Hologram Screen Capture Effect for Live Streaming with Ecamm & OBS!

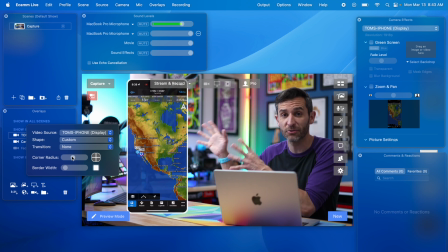4:04 So in other editing software, I could actually distort this screen recording instead of just scaling it up or down.
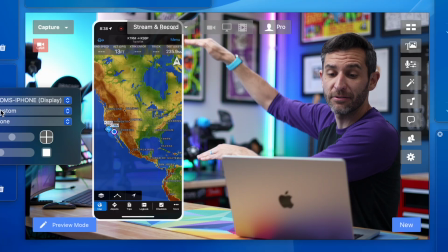4:10 I could take these two corners here and squish them down, and that's going to give the illusion of perspective.
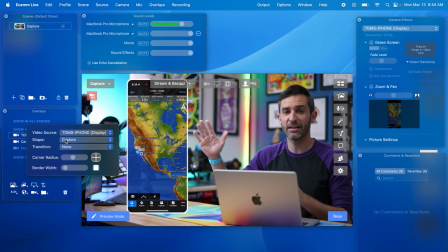4:15 So instead of just being plastered right here, it's gonna look like it's sort of at an angle, just like my computer looks like it's at an angle right now and everything else has depth and leading lines to it. You can do that in editing software. You can't do that in any of the streaming software that I'm aware of.
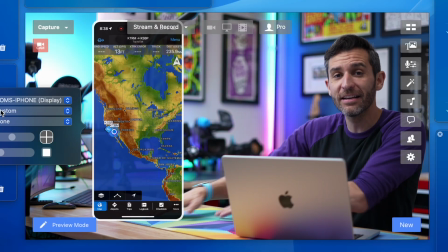4:30 The other thing I can't add in Ecamm Live is a little drop shadow. Sometimes it's kind of fun.
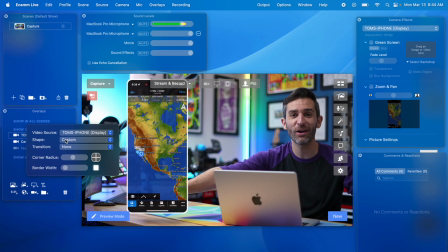4:35 See, I could make a shadow. Look at that, look at that. Great example of what I'm talking about.
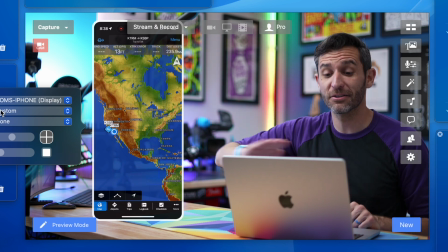4:39 Without a shadow below this, it just looks like a screen recording on screen. But if I add a shadow, in this case, it's just a shadow from my hand,
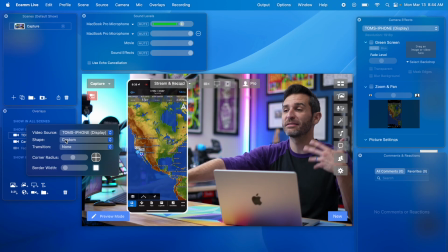4:46 it does give it a little bit more depth that makes it look like it's part of the scene and not just something that's plastered on top.
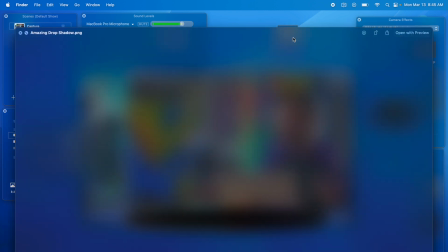4:52 Fortunately, there is kind of a simple workaround. I just made a drop shadow PNG image, which I will link in the description if you just want to download this one.
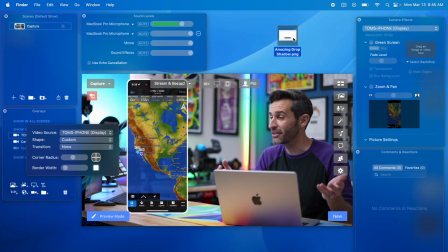5:00 It's very easy to make a drop shadow, but if you don't want to do that and you just want this one, go ahead and take it. And then I can just drag this into my scene in Ecamm Live. And now I can do what I did before and scale this down using the two-finger scroll, put this where I want it.
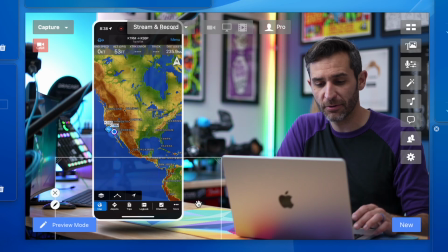5:15 I want the effect to be pretty subtle, but it's way too noticeable, so I'll hold down shift and scroll a little bit, change the opacity. There we go.
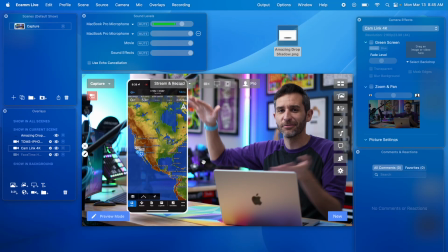5:25 Now it looks like this screen recording is actually taking up space, kind of, in the physical world and casting a shadow on the desk here. And I can still use this live while doing a stream,
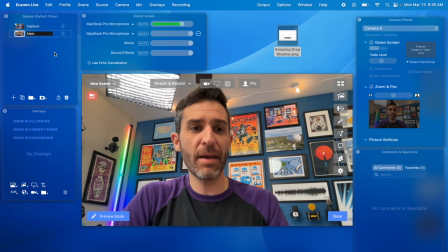5:37 and then I could in Ecamm create another scene that we'll just call main, and I guess for now it'll just be the MacBook camera,
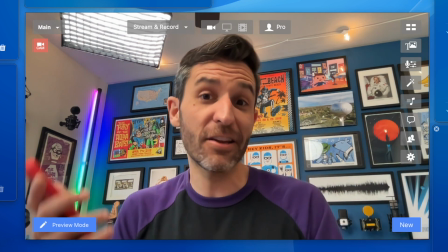5:44 which I can talk and say, man, this is gonna be amazing, let me show you how to use this app right here because it's absolutely awesome.
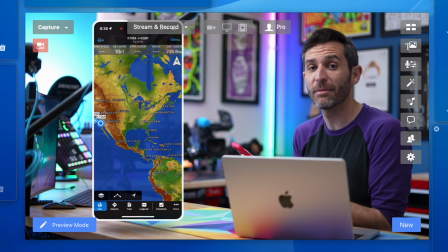5:50 And then I can go over here and talk about the app and have it right here,
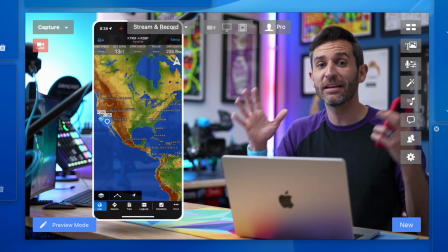5:53 and now I've got this super awesome screen capture effect happening live while streaming, or even if I were just using Ecamm to record, this would work perfectly also. Now that we've done that in Ecamm Live, let's talk about how to do that in OBS, and there is no BS in saying that OBS has gotten so much more user-friendly with recent updates, and the biggest benefits to OBS are that it's free, and it's also Mac and PC compatible. I much prefer Ecamm for many, many reasons, but it is Mac only. And it's not free, so OBS is an amazing option that's only gotten better and better. For this specific effect, there are a few more limitations in OBS than there are in Ecamm, but you can still pretty much achieve the same result.
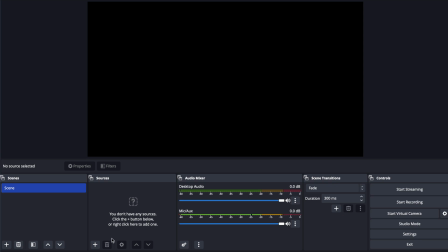6:32 So here we go, this is OBS. We have nothing happening yet, we have one scene. I'm going to add a source to this scene, a video capture device.
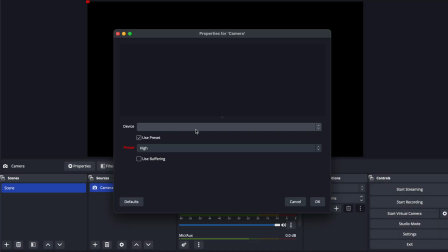6:39 We'll call this camera, and we will use the cam link.
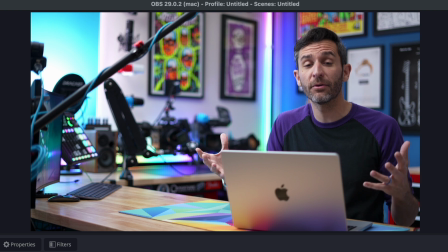6:42 So just as before, with Ecamm Live, now I've got my camera as my source, so I can add my screen capture over here.
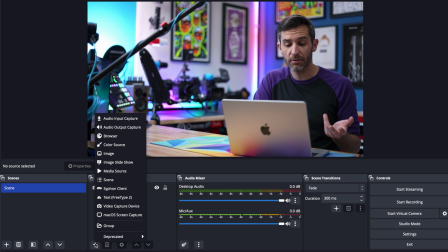6:48 I need to add in my phone now. We'll add in another video source. You can use NDI wirelessly with OBS the same way that you could before, but NDI don't know how to do it as easily as with Ecamm. You have to kind of add in some plugins and things, so I'm just gonna plug in my phone. So now, same thing as before, I need to scale this down.
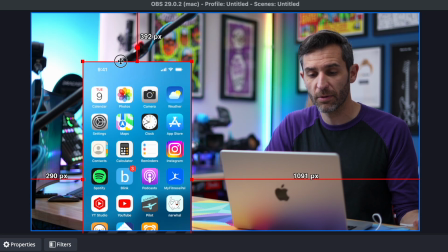7:06 In OBS, you can just drag your pointers, and they have this really cool way to help you position things. Actually like this quite a bit.
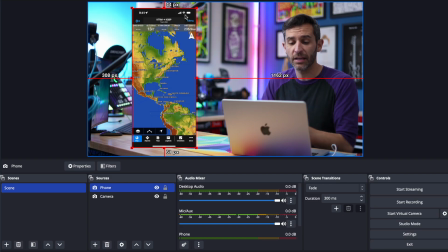7:12 So now, just like before, I've got my phone here, my screen recording here. We want to change the opacity to do that.
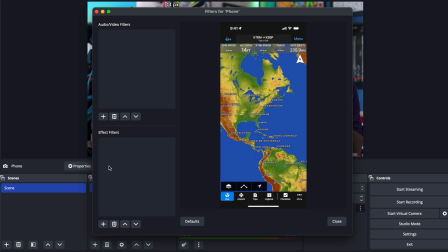7:17 The way that you do that in OBS, I don't know which camera to look at, is to click on filters, and then we're going to add a color correction filter.
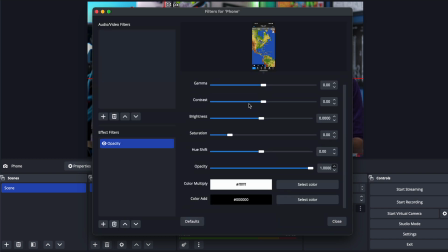7:24 Call this opacity if we want. And then down here, we're not going to touch any of these other ones unless you wanted to. We're just going to change the opacity a little bit, usually something like 90, 95%. And now we have sort of that same effect right here. The areas where OBS is more limited than Ecamm is to do with borders and corners. I don't have a way to easily round the edges like I did in Ecamm Live, and I also don't have a way to easily add a border. There are tons of tutorials on how to add borders in OBS, but they're kind of convoluted workarounds, and they get a little weird when you have something that has transparency to it.
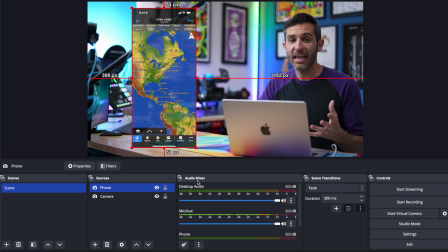7:58 But we can add a drop shadow the same way that we did in Ecamm Live. I can go and add another source.
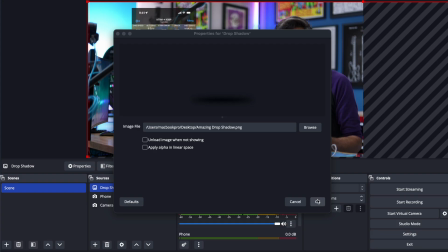8:03 In this case, it's going to just be an image. We're gonna select the drop shadow from my computer. Oh, it's really big, whoa.
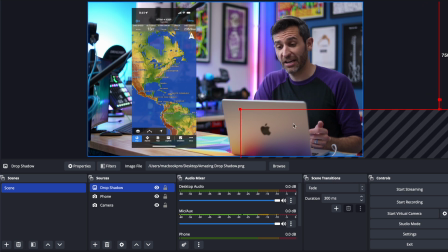8:10 It overshadows everything else.